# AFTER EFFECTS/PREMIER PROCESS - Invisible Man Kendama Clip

Whoa. Man, what's up YouTube? George here, back with another tutorial. I don't know why I get so excited for that. It's just, this is probably the first one you've seen anyway, so don't need these. Alright, so, probably yesterday I just released that
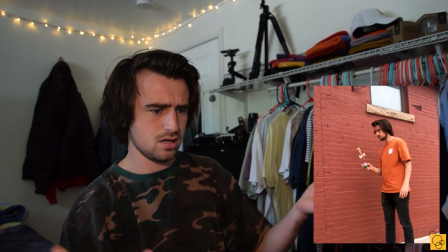0:19 floating man hat Kendama video. If you didn't see it, I'll play it here anyway.
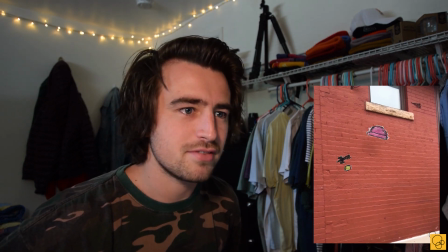0:25 But it's kind of the classic thing where I spent about 5-10 minutes filming and then about 8 hours straight editing,
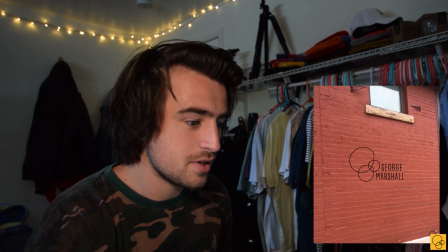0:33 as I do. So I figured I could just run through what I did. I did one of these for that LaCroix video. It's on my YouTube channel. I didn't really advertise it, but it is there. Did it just get darker in here? Anyway, I did one for the LaCroix video. I learned a lot about how I kind of want to go about these. And I feel like I forgot so many things I wanted to say in the LaCroix video, and it was still like 8 minutes long, or maybe 13, or something like that. So I'm going to try to be more concise. Lots of detail, but quicker spoken. That's my plan for today. So I have my computer right here. Going to go ahead and just share the screen so that I can talk to the camera and then also see what's happening on the screen and kind of explain it first. LaCroix. This hibiscus flavor, it's so good. By far my favorite. Alright, so as any of these projects go, you need to start with some base footage, and that's what this is right here.
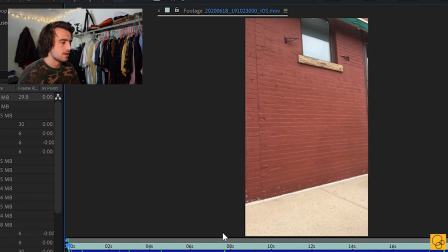1:24 I was working on some other freelance work at a coffee shop down on Pearl Street in Boulder, and I just needed a little break, so I went outside and wanted to get a clip. I was trying like an actual trick, and then I was like, ah, screw it, I kind of want to edit something new anyway. I knew I wanted to walk in, and I knew that I wanted it to transition to some sort of stop motion, analog elements, kind of trippy effect.
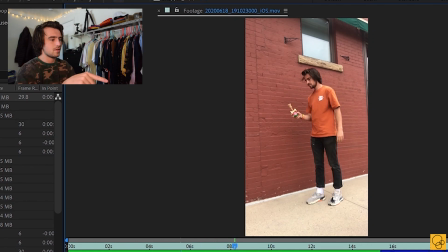1:46 So that's why I walk in, and then right here I pause, and that is literally just so that I have some time to transition. And then simple trick, because I didn't want to keep walking back and forth in a frame, it still took me like 10 minutes to get all the timing correctly.
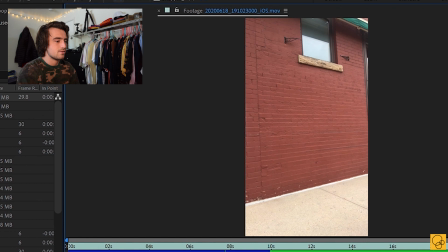2:00 So yeah, that's about it. And then I left the camera running just so I could have an empty shot, and that's going to come into play later. So yeah, besides the fact that I knew I wanted to make a similar effect, I didn't know the details or the logistics or anything. And that's kind of how a lot of these goes. I have an idea, and then I'm usually just like, oh, I'll figure it out. I think maybe a new idea will come to me, or I'll be able to do the one I wanted. So that's just usually how it goes.
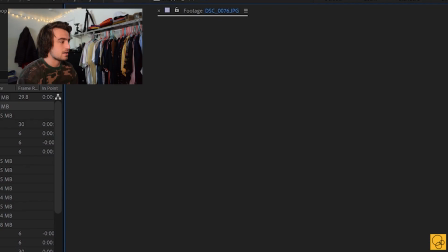2:23 So because of that, I had a few different ideas. Like right here, I was thinking, oh, maybe I'll replace it with a real hat.
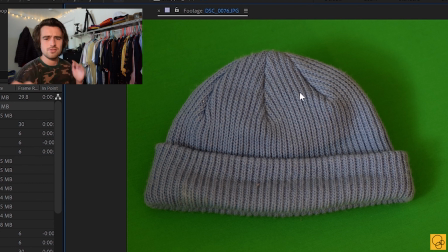2:30 I took a picture with my green screen. I think I have a photo of that process too. I'll put up on the screen as well.
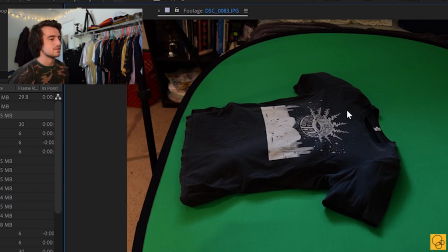2:35 And then also I took one with a shirt, and this was kind of difficult because I wanted to be able to get the same perspective as the shot, because the shot isn't completely straight on, as you can see. So I tried to get the shirt to be like angled a little bit,
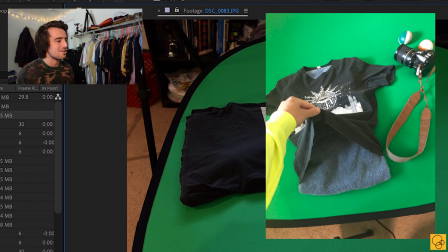2:47 and I stuffed it with like a bath towel and some beanies and I think some socks to try to give it some volume.
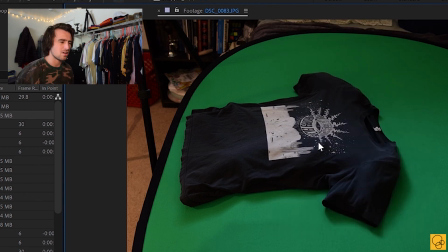2:54 And honestly, it just made me look lumpy. It just looked super whack. And then I was like, well, why am I even trying to replace me, who's wearing real clothing in real life, with other real clothing? Like, what's the point of that? That's kind of boring. So then I was like, alright, maybe I'll do a collage stop motion similar to the jail animation that I did a couple years back.
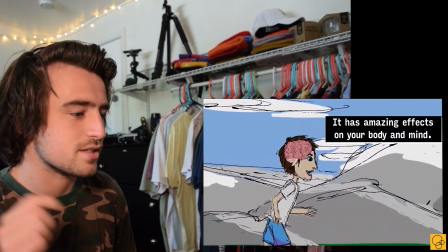3:14 Or I could draw, because I've also done that before. The process of drawing on paper and then cutting that out and putting it into the video.
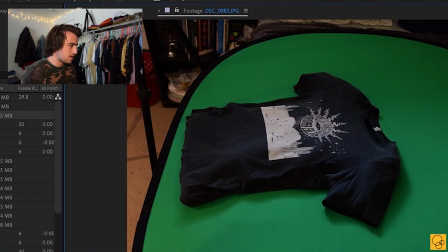3:21 So that's what I went with. That's what this drawing right here is.
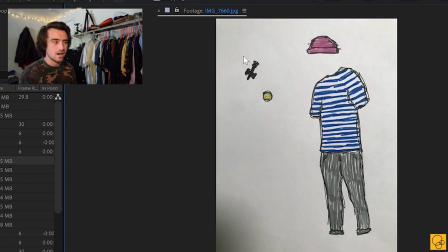3:24 I was originally going to do a hat and a shirt and pants and the kendama and all this stuff and basically build a full character except for the skin.
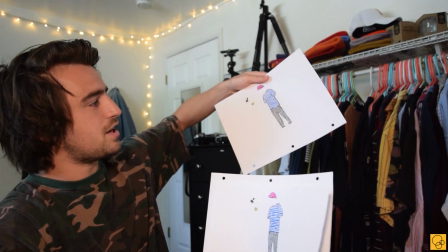3:31 And I actually have them right here, and I'll show a photo as well. 3 different versions because I wanted it to feel like it was moving a little bit more.
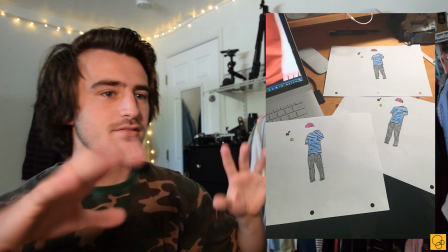3:37 If you just rotate through them one frame at a time, it kind of gives a cool, like, jittery, more alive feel to it.
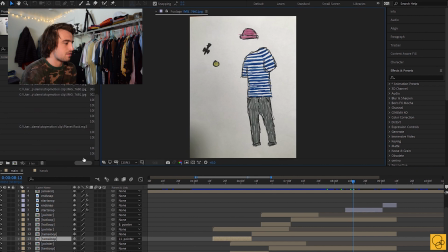3:42 So once I did have these, I just went through for each element. We'll start with hat.
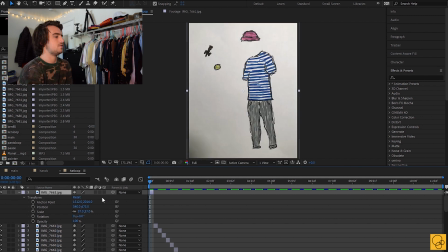3:47 And as you can see, it's just a mask, so if I delete this mask, it's just a full photo. So let's Command Z that, let's zoom back in.
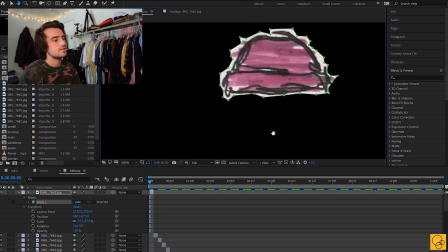3:54 And I wanted to have, since I already did the drawings in kind of a sketchy feel, as you see here,
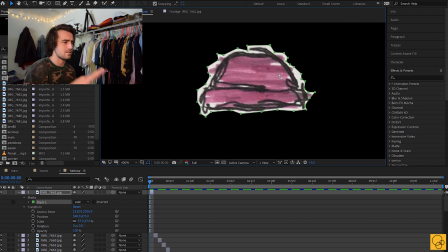3:59 I kind of wanted the mask to feel like it was like jaggedly cut out of the paper and with not much care. So that's what I did, and then it repeats. So these are all just different drawings with different masks.